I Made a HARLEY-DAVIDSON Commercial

Hey guys, Jordy here from Cinecom.net, and today we are shooting a Harley-Davidson commercial video. A disclaimer though, Harley-Davidson has nothing to do with this. They don't even know that we're making this video, so this is more like a fan-made commercial.
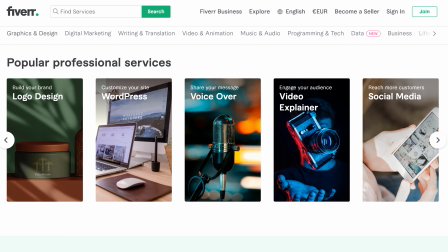0:13 Now, big thanks to Fiverr for sponsoring this video. On their website, you can find high-quality services at a very affordable price.
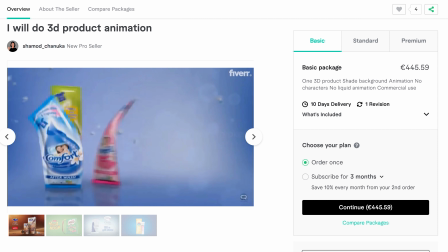0:20 Later in this video, you'll see how we're going to work together with someone who's going to make 3D models and animations of this motorcycle to put that in a commercial as well. So it's going to be a little bit of a collaboration there. But first, let's set up the lights.
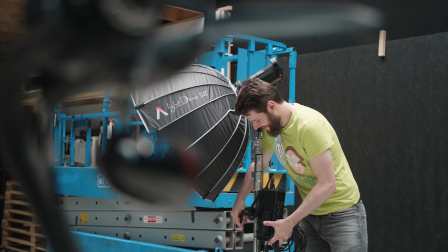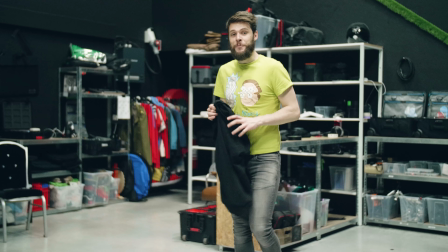0:40 Here's another pro tip, guys.
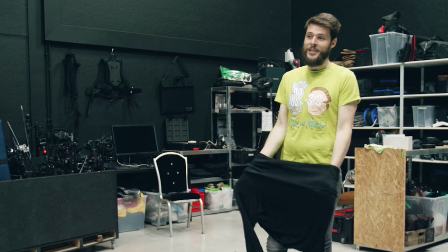0:43 If you are shooting something with reflections, don't wear a Rick and Morty t-shirt because you'll see it in the reflections. Wear something black.
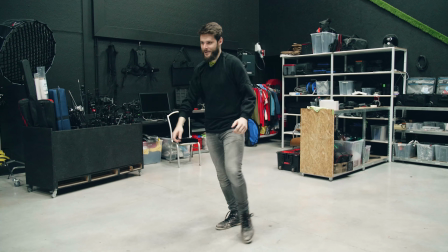0:52 There we go. Wubba lubba dub dub!
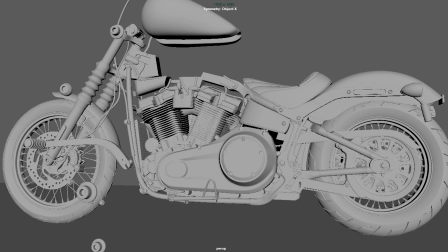0:55 So the concept is to first show a 3D animation of this exact motorcycle as it gets assembled,
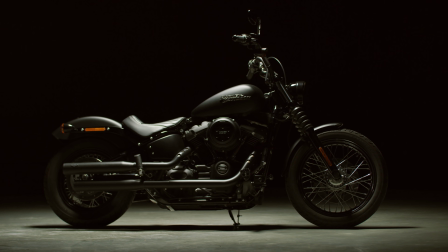1:01 and then we go from that 3D animation to the real shots.
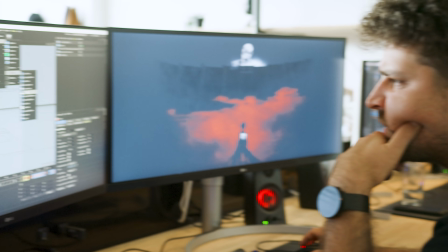1:04 Now normally Yannick and Lorenzo could help me out with that, but they are working on a different project and didn't have time this week to help out. I know nothing about 3D myself, so it's gonna be perfect to look for someone on Fiverr to help me out with that. And I believe that's an important message that I want to bring forward. As filmmakers, we don't have the skills to do everything ourselves.
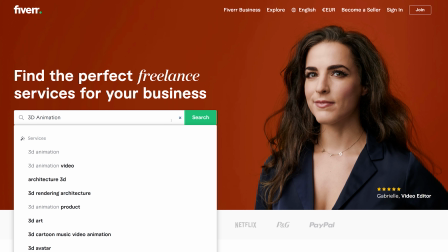1:24 So if you have an idea, don't be limited to your capabilities. Check Fiverr if there's someone to help make your idea come to life. And if you do, please use my affiliate link in the description down below, as that helps to support the channel. But that 3D animation is for later. First, let me share 5 camera tricks to bring your product shoots to the next level. And first off is movement. Might be obvious, but there are multiple ways to create that.
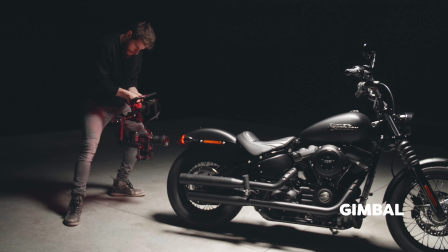1:47 You could use a classic dolly system or take your camera onto a gimbal, but movement could also be created with light.
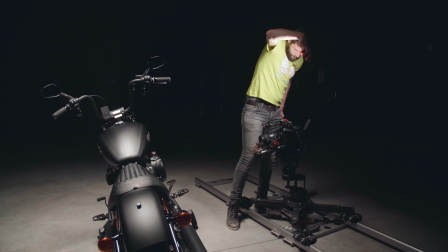1:54 Definitely with vehicles, you have lots of reflections, so if you move a small light around, you get very cool results.
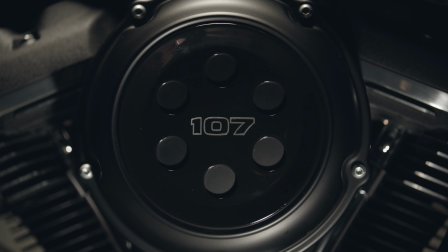2:01 And these act as movement as well. Tip number 2, link your movements together.
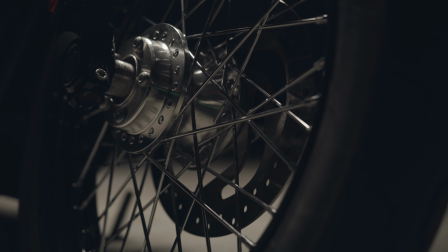2:05 If you go to the left in one shot and then cut to a shot where you also go to the left, seeing these two shots, they flow together, which is really great.
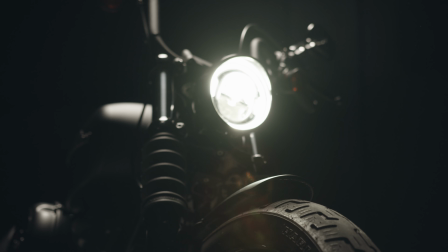2:13 But if you do that a lot, it gets repetitive. So swap it out with different movements to create more dynamic.
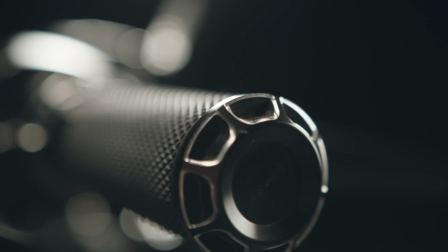2:19 You can go up and down, go closer, further away, you can rotate the camera, you can do anything you'd like. Tip number 3, keep creating surprises. Every shot should be something new.
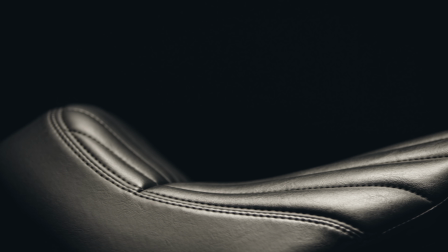2:29 Don't take a medium shot of the seat, for example, then do a close-up and then cut to a long shot.
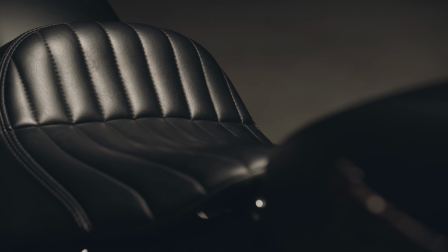2:35 We've noticed the seat already. It starts to get repetitive now. Unless you're showing extra information, I would keep every feature or visual as a surprise.
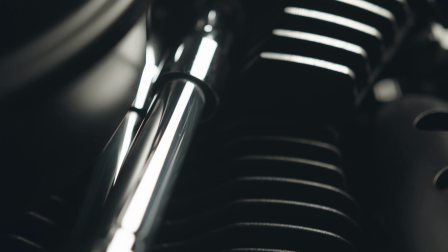2:43 And that's why I'm gonna start with a bunch of close-ups that maybe don't make much sense yet, but it will over time.
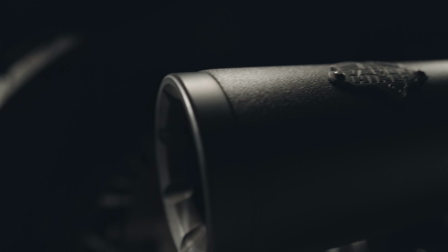2:50 And that's the surprise element, keeping the viewer engaged. Tip number 4, you're gonna need at least one master shot, a shot that gets everyone's attention.
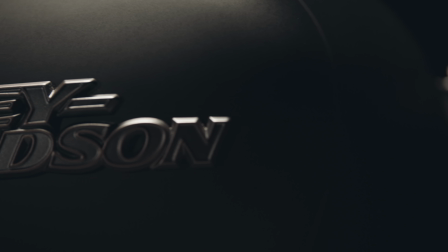2:59 But sometimes that can be as simple as showing the logo of your product.
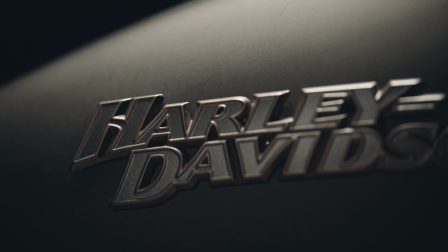3:03 Harley-Davidson fans are gonna drool over this shot, even though it's just something super basic. Now, of course, you can also create something with VFX or just make a really stunning shot of the product in which you put extra effort in. And this brings me to the last tip: if you can shoot slow motion. This allows you to go handheld and make fast movements.
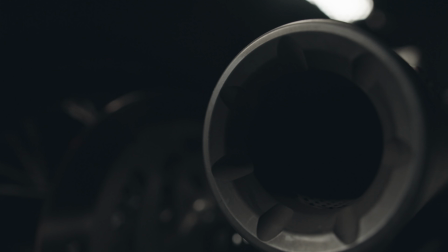3:22 And by going fast, you reduce camera shake. And since we're shooting slow motion, you still have a couple of seconds that you can use from your shot.
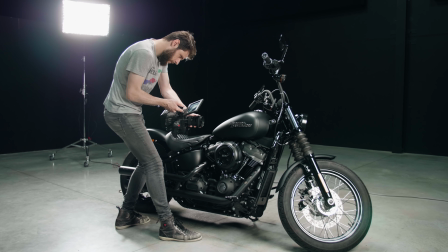3:29 I actually took most of the shots just handheld. So we've got everything except for the 3D animation.
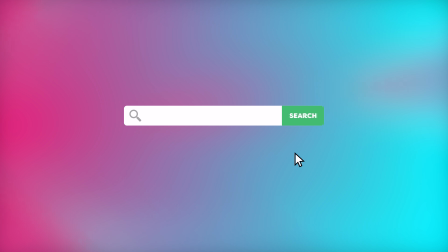3:35 So off to Fiverr.com we go. You can browse by category. I used to search to find someone who can do 3D product animations. And I think that's the cool thing about Fiverr. You can find someone for every specific job. Now everyone handles different prices, mostly depending on the kind of work that they deliver. So after looking at their previous work, I picked one that I liked.
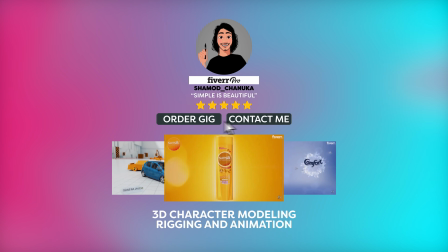3:55 You can order a gig right away, but I send a message first explaining the project, just to be sure that everything was possible for the budget that I had.
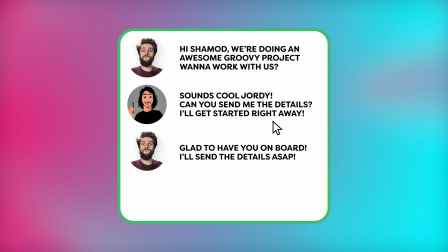4:02 And Shamod replied back within an hour and was super excited to get started.